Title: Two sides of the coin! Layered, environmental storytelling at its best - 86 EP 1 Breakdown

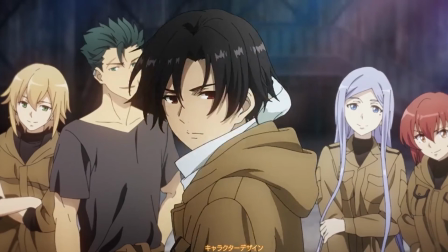1199s
of lena's world but it feels cozy it feels welcoming there there seems to be a heart within shin's world and then we get the cold military world of lena
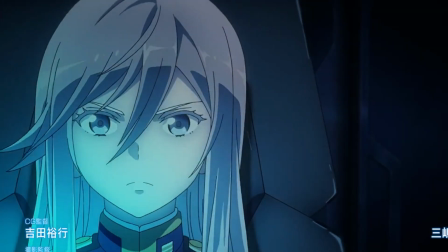1208s
we get some battle footage showing us the world map which actually looks like Europe suggests that this is supposed to be playing out in a world similar to our own just in the future and it's great because I actually wanted to see the world and it gives me an idea that perhaps these
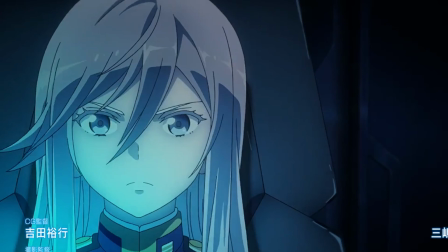1226s
districts are ex-countries so we're so far in the future now countries don't exist they're simply districts one of these districts is being seen
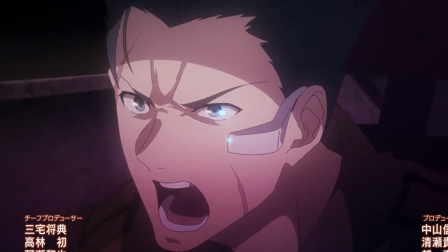1235s
as nothing more than animals their lives are lowly So it's going to be interesting to see what led to that and what certain district that is and why. The contrast is great. We see the colour palettes once more, seeing that cold controlling blue of Leyna's district and the warm reds showing us the dangers of the 86.
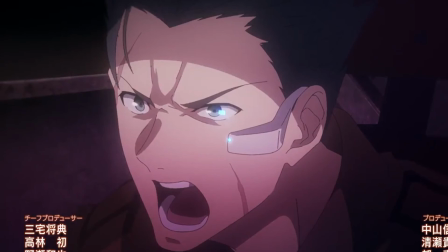1255s
But again, the fact that it is warm, it's comfort, it's loving at the same time because these comrades clearly care for one another.
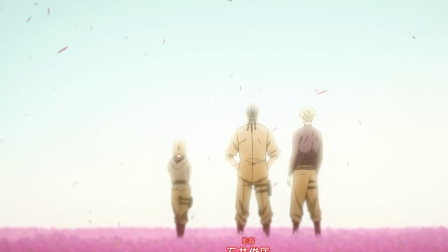1263s
We end on soldiers walking on a bed of red flowers. red flowers perhaps then walking through the sea of the fallen the blood of the fallen being symbolized the danger of what they're doing and we get to see the japanese spider lily dying and wilting this flower often enough goes into memes people
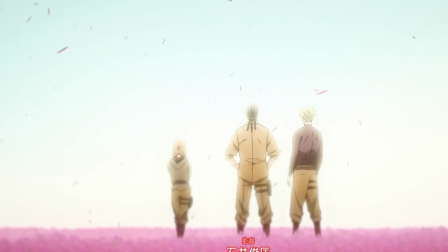1282s
see this flower as the evil flower whenever you see it generally something bad's gonna happen someone's gonna die there's negative connotations similar to rest in peace the promised neverland horrifically murdered by your season two but again the power of
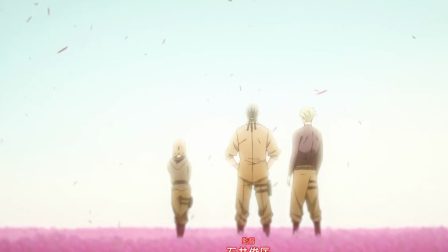1298s
seeing a red flower that danger perhaps there's some foreshadowing i see we see some very quick motions perhaps shin seems to be strangling someone but he also seems to be hunting a gun are they gonna meet at some point
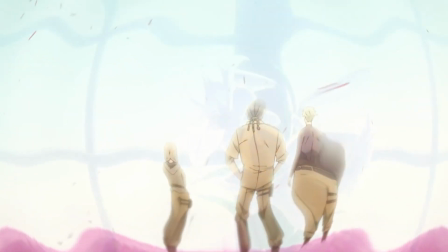1310s
is their meeting gonna be very bad are they gonna try and kill one another who knows so to make it a very quick outro because i am
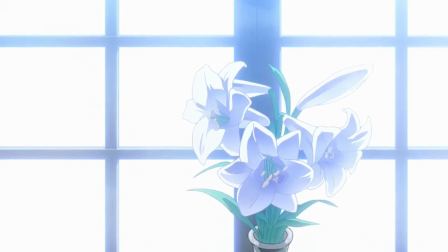1318s
suffering and my voice hurts but i still really wanted to talk about this anime because it's fantastic it's a very interesting way to show and set up our world set up the fact that we have got two different worlds going on and one world looks down on the other very interesting as well
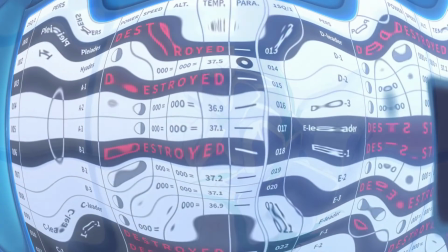1334s
that we actually open on the laner's side it works better for the twist that comes a bit later on if we are just introduced to the idea that
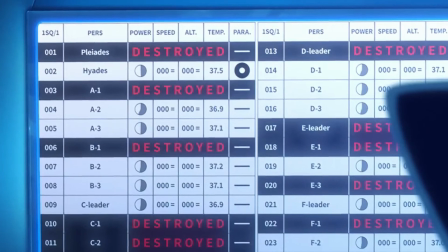1342s
these are drones there were no casualties and then you get that twist that actually yes these are people these people bleed these people have lives these people care for one another so that twist comes at the end which really really works quite nicely and i'm very excited to see what the story is why
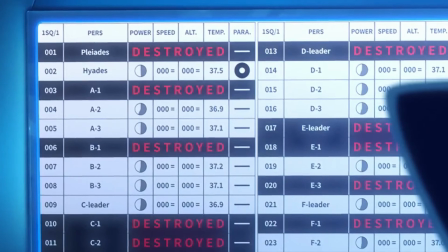1358s
the rift between these two why why these people are looked down on looked down as a sub human race not even human to laners
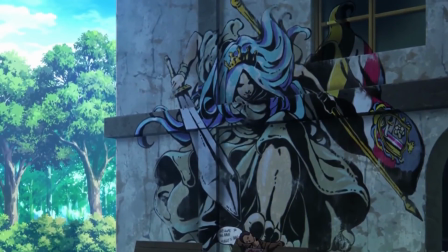1367s
people so going to be interesting to discuss these political boundaries going on very interesting to see the fight style we have these mechs in fights and interesting to find out who are the legion so who are they fighting against what are we fighting for it does seem that these guys only have two
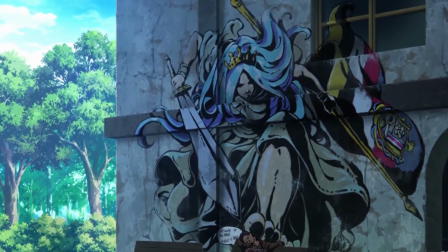1385s
years left to fight and the world is going to be rid but that could also be bad for the 86 who are not even seen as people so gonna be interesting to see more i am very excited that this anime is airing and i get to break it down with you guys just
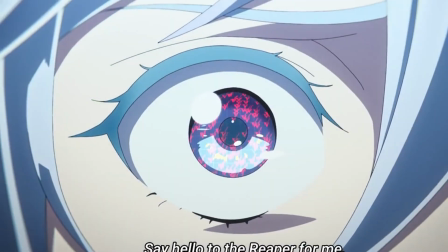1399s
sucks that it's bad timing with me actually falling sick hopefully i get better soon and i can go back to being a bit more lively and sounding not like i'm swallowing fluff or something i feel like i sound stuffy and that's probably what it is very excited cannot wait to see where the
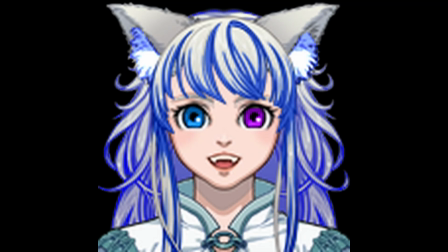1416s
story goes i've got a lot of questions starting to build and i absolutely adore the way that we were giving nuggets at a time the story was slowly given to us the picture is slowly building up and by the end you've got a clear picture of what's going on the divide amongst the
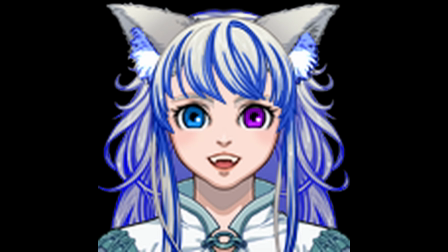1432s
two very excited and thank you guys so much hopefully you guys are supportive of not too harsh on the fact that i sound awful so thank you guys i look forward to seeing you next week for these breakdowns you have vv episode three going up later in the day tomorrow and then you've